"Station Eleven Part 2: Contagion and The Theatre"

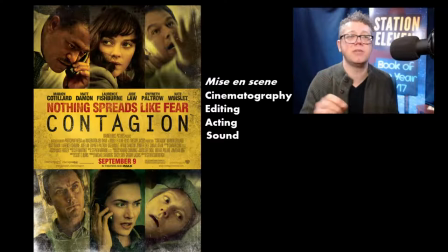7:55 Cinematography, how the elements that are in the mise-en-scene, the production design, the sets, the costumes, the bric-a-brac on a set that's, you know, there to make it feel like a real space. All of that is captured through the lens of a camera,
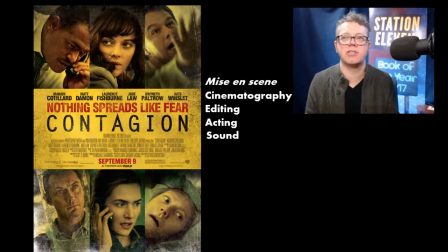8:13 and it's the director of photography who does that, and we call that art cinematography. There's editing, taking all of the footage that the cinematographer, the director of photography produces, everything that's gone into the camera is then taken out and developed, in the old days anyway, way.
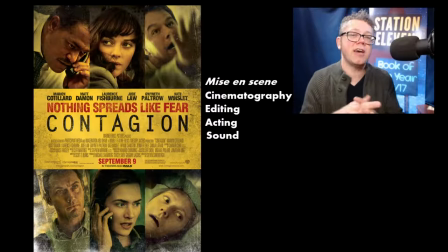8:29 Now we just have digital, digital, digital, but all of that footage is then taken and chopped up, cut up and strung back together by an editor to create a sense of a logical, coherent narrative, or perhaps illogical, incoherent narrative. If the point of the film is life is meaningless.
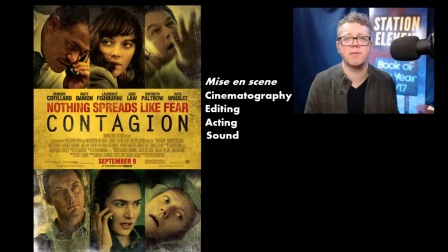8:48 Acting. We know a ton about acting. I leave acting down the line because the first thing most people talk about when it comes to film is the acting. And what I've learned over the years is that acting is just one facet of what makes films watchable, great, memorable, any of those things.
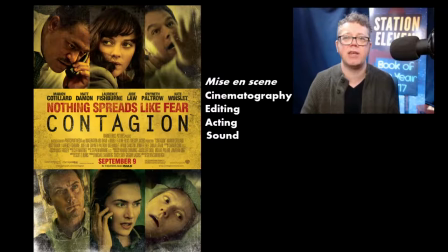9:04 And then finally, sound. I don't think we consider sound in film enough, but it does a ton of things. And every one of these, in its own respect, acts in some respect invisibly, except for acting.
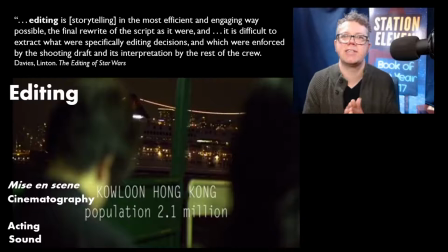9:18 Acting is the one thing that we really see. Mise en scène, people do pick up on, but not as much as some other facets. I'm going to begin with editing, though, because the beginning of Contagion is a wonderful montage. It's a wonderful series of shots and cuts that give
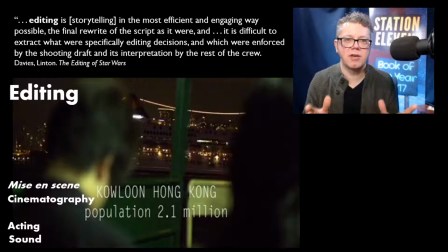9:37 us an immense amount of narrative information in a very short space of time. Linton Davies, in a book called The Editing of Star Wars, says that editing is storytelling in the most efficient and engaging way possible. The final rewrite of the script, as it were,
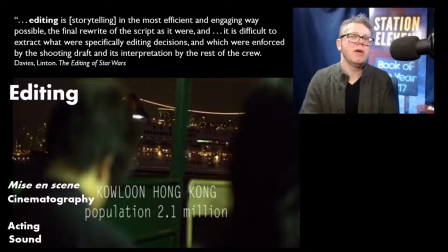9:54 and it is difficult to extract what were specifically editing decisions in which were enforced by the shooting draft and its interpretation by the rest of the crew. Because sometimes a film will get a really great shot, and they're like, we really want to put this in here, even if it wasn't in the original shooting script.
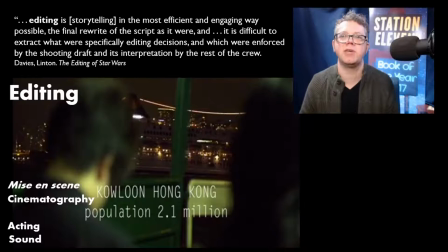10:11 And so we get really concise, but really efficient and engaging storytelling here at the beginning of the film where we're jumping different places.
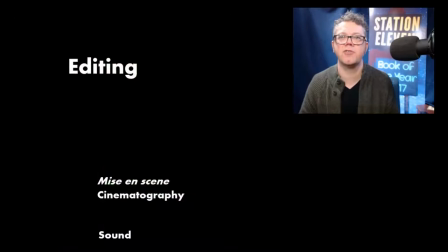10:24 We're jumping to different characters that we focus on for a brief period of time.
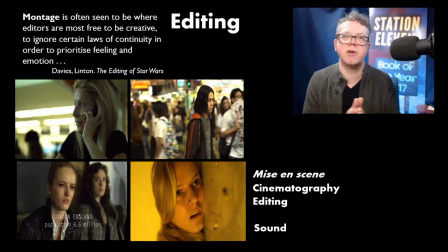10:31 Linton Davies also says that montage is often seen to be where editors are most free to be creative, to ignore certain laws of continuity in order to prioritize feeling and emotion. What do we mean by montage? Montage is when you have all these various shots of all these
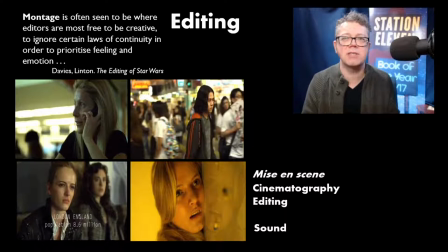10:48 different characters in all these different spaces and they are lined up we could say juxtaposed against each other they're lined up against each other to create a sense of cohesion like we have to think about the individual shots at the beginning
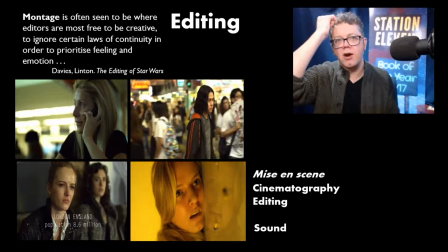11:02 of contagion are if if they weren't aligned together wouldn't give us the same sense that we derive from them.
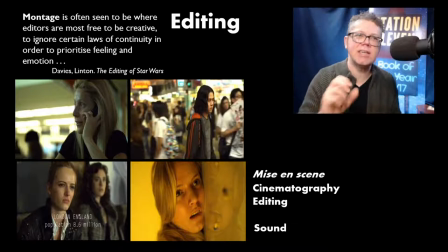11:11 We are witnessing the birth of this pandemic. We are seeing it happen. And we become aware through the way that the editor has placed these images together of how this narrative is progressing,
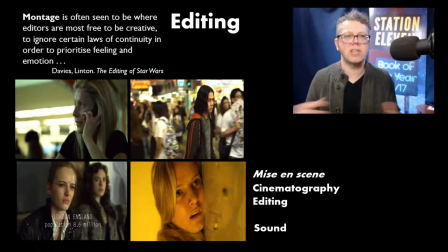11:27 even though what we're getting is seemingly random information. Like at first, I think it's fairly jarring when we move from Gwyneth Paltrow to the young man, to the young lady who's a model. And we might be going, well, where is this all going? Am I supposed to be following any one of these characters?
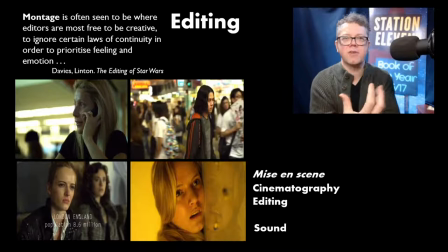11:46 Because we're used to, I think, in film and in conventional fiction narrative, following one character. And so the beginning of this film is a bit jarring because we're not really sure who the protagonist is. Who are we supposed to be following? Gwyneth Paltrow was the first person on the screen. So we might assume it's her.
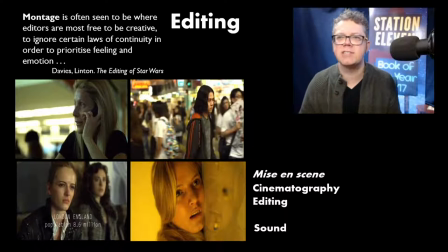12:02 But then we get this barrage of faces and that becomes challenging. But then, you know, those faces are dead shortly after.
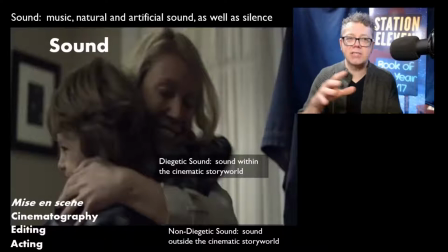12:10 And we're given this information in a visual way, but it is supported by the sound. The sound in film is music. Obviously, we get this intense, somewhat discordant electronic soundtrack that gives us a sense of unease.
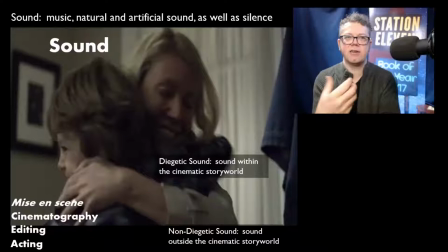12:31 and you have to think about you know the shot of Gwyneth Paltrow hugging her son hugging you know hugging the the character who's playing the actor who's playing her son and that if we put different music over
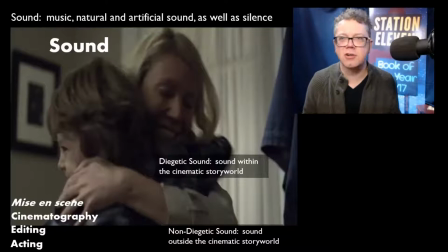12:43 the top of that this could be you know I don't know a commercial for life insurance or something like that something something at least not not quite as dark maybe in life insurance was the wrong the wrong choice for a metaphor there but this could be a happy family film if we just change the music up over that shot.
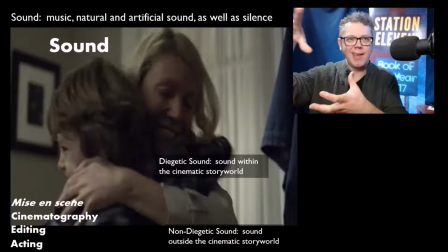13:00 But when you pair that shot with that really bizarre tonal movement, that thing that happens at that point, we are kind of freaked out.
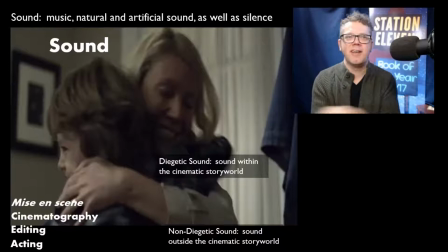13:14 And I think especially as people who have lived now through a pandemic, watching people touch in film, you know, can freak us out. My wife and I frequently, when we're watching movies now, we'll be like, oh, too close, too close.
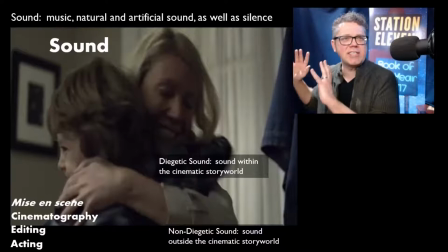13:26 And here's a mother hugging her child after she's come home from an overseas trip. And those of us who have lived through COVID are going like, you need to isolate.
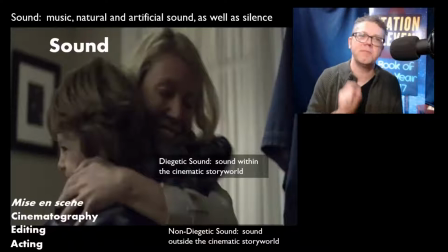13:35 You need to get away from your son. But we, you know, even before the pandemic, the film has given us enough information through that editing sequence, through that montage to understand that she is probably like the other people who have died and
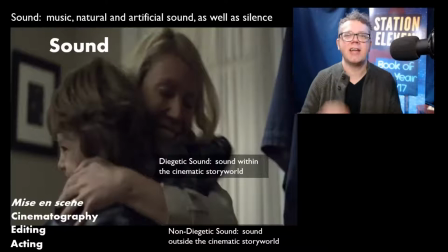13:51 is coming home with this disease and in hugging her son she's just communicated it and so this heartwarming moment of homecoming is sheer horror steven soderberg said that this he's the director of the film steven soderberg said that this movie was his
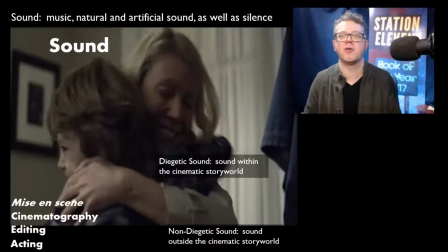14:08 horror film and there are a lot of techniques that are ported over from horror we don't ever get an on-screen monster the virus is invisible, but the camera shows us where it is. The camera's pointing to where it is. And the sound helps us recognize when transmission is occurring in this particular case.
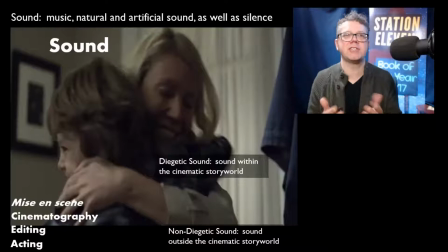14:28 The music also acts as what's called a sound bridge. It moves us between these shots without us feeling like there is discordance, that the narrative is broken up. The narrative is absolutely broken up through the process of editing,
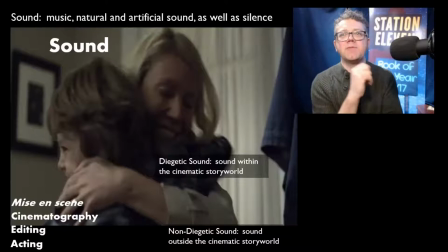14:43 but sound smooths that over and makes us feel like we're watching something that has a cohesive whole. There are other aspects to sound too. There's natural and artificial sound. Sometimes they take what they record on the set on location.
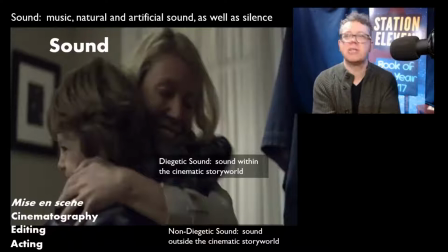14:57 Other times, the dialogue is recorded afterwards and the actors have to match that up to their original performance. That's increasingly common. And then silence is also really a part of sound because the dynamic of a film can be enhanced by silence.
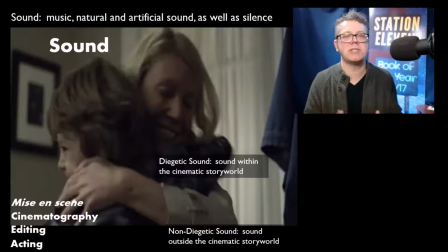15:14 If there's a really intense period of sound and noise followed by silence, it makes us wake up. It makes us sit up and take notice. Same thing if there's a moment of silence followed by a really intense moment of sound.
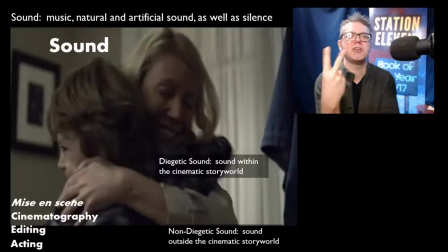15:29 If you've ever seen the movie A Quiet Place, you'll know what that feels like. But that dynamic is part of how sound is used in film. We want to understand two other concepts about film sound at this point, which is that there is diegetic sound,
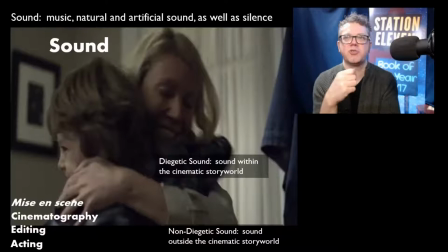15:44 which is sound within the cinematic story world, the dialogue, the things that the characters can actually hear. Sound effects. So if a door closes and we hear the click or the sound of the guy on the other end of the phone when Gwyneth Paltrow is talking in the airport, that's all diegetic. It's in the cinematic story world. The characters can hear it.
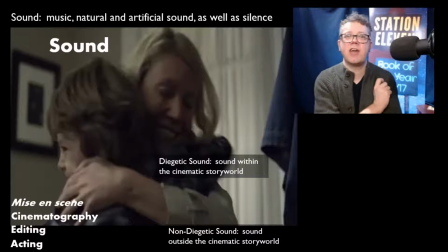16:04 Then there's non-diegetic sound, like the music, the score, the soundtrack, the actors cannot hear that most of the time.